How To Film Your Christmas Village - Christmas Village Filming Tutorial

Hi, I'm Silvio. Each year, when I feel that my village is almost complete, I start thinking on how to film it. And the main reason of this tutorial is to try to prevent you from making terrifying mistakes when finally you will film your villages. And please believe me when I say that on YouTube there is a great number of videos depicting Christmas villages that simply needed to be erased due to a bad, absolutely bad filming technique. I know this tutorial will offend countless people but I'm not imposing anything I'm simply emphasizing on something that is obviously clearly wrong. Please also remember that we all possess a peripheral vision that helps us get easily every detail even if it is moving quickly but when filming with a camera a lot of angle is lost preventing us to assimilate the entire layout and all the details if you move too quickly when you start filming your village. Here I am again. All along this short tutorial, at least for my standards, I will try to point out all the errors, all the mistakes you need to avoid in order to film correctly your Christmas village. I will surely not tell you you have to do this, you have to do that, because I'm not here for that reason. You are the only one that can judge what is better for your Christmas village, what is better for the filming of your Christmas village. I'm just here to help you identify the tremendous mistakes I've seen many, many times around YouTube concerning Christmas Village on videos. So, let's start with all you need to avoid.
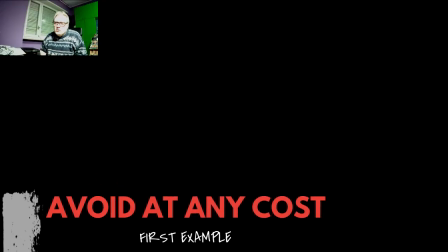150s
First thing, first example you need to avoid at any cost.
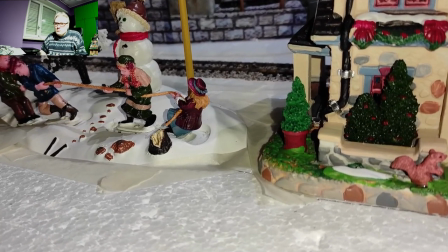155s
I've seen many times some types of video made like this.
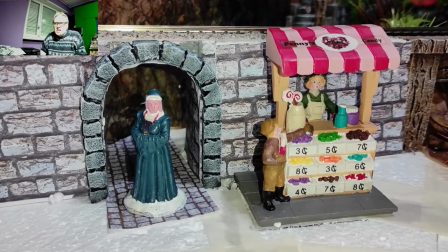161s
This is not a video, this is a PowerPoint slide,
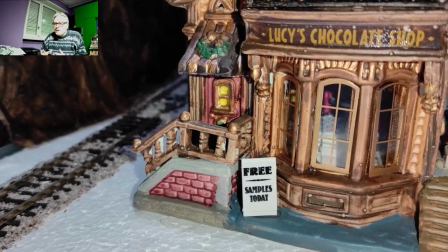166s
this is a diaporama, not a video. I hate this kind of presentation.
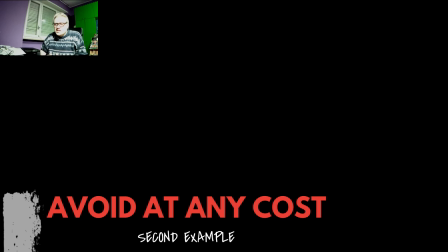173s
Let's have a second example, more realistic.
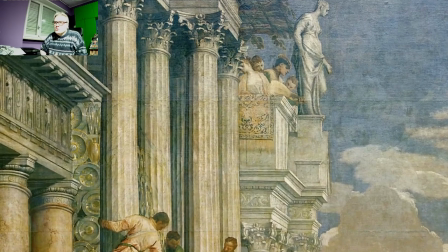178s
Let's think that I've started by showing you this detail,
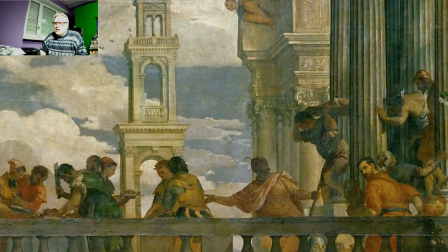183s
then after some time this detail, and finally this other detail.
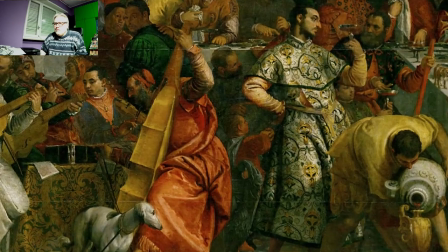191s
Completely nonsense, senseless. If instead I've been a little smarter with this sample,
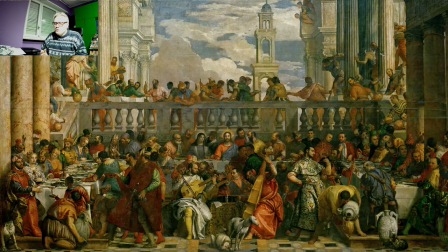199s
let me Let me start by showing you the total of the scene. This is the entire scene I want to show you. You can appreciate everything.
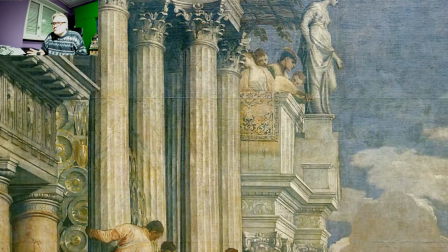211s
Then I will go straight to the details. This is smarter. First details, because the scene was gigantic.
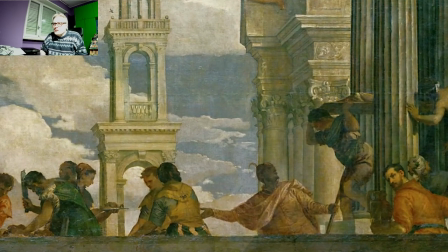219s
Second details, and now you can appreciate it better than the third detail.
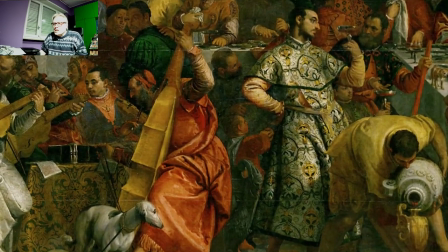225s
And, once again, the total scene.
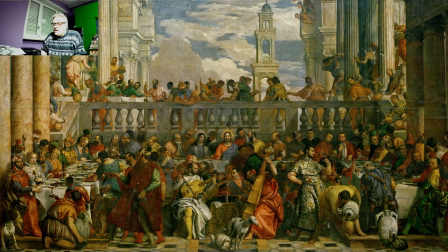230s
And, by the way, this is the painting Marriage at Cana, painted by Paolo Veronese in 1563, and it is actually exposed at Louvre Musée in Paris.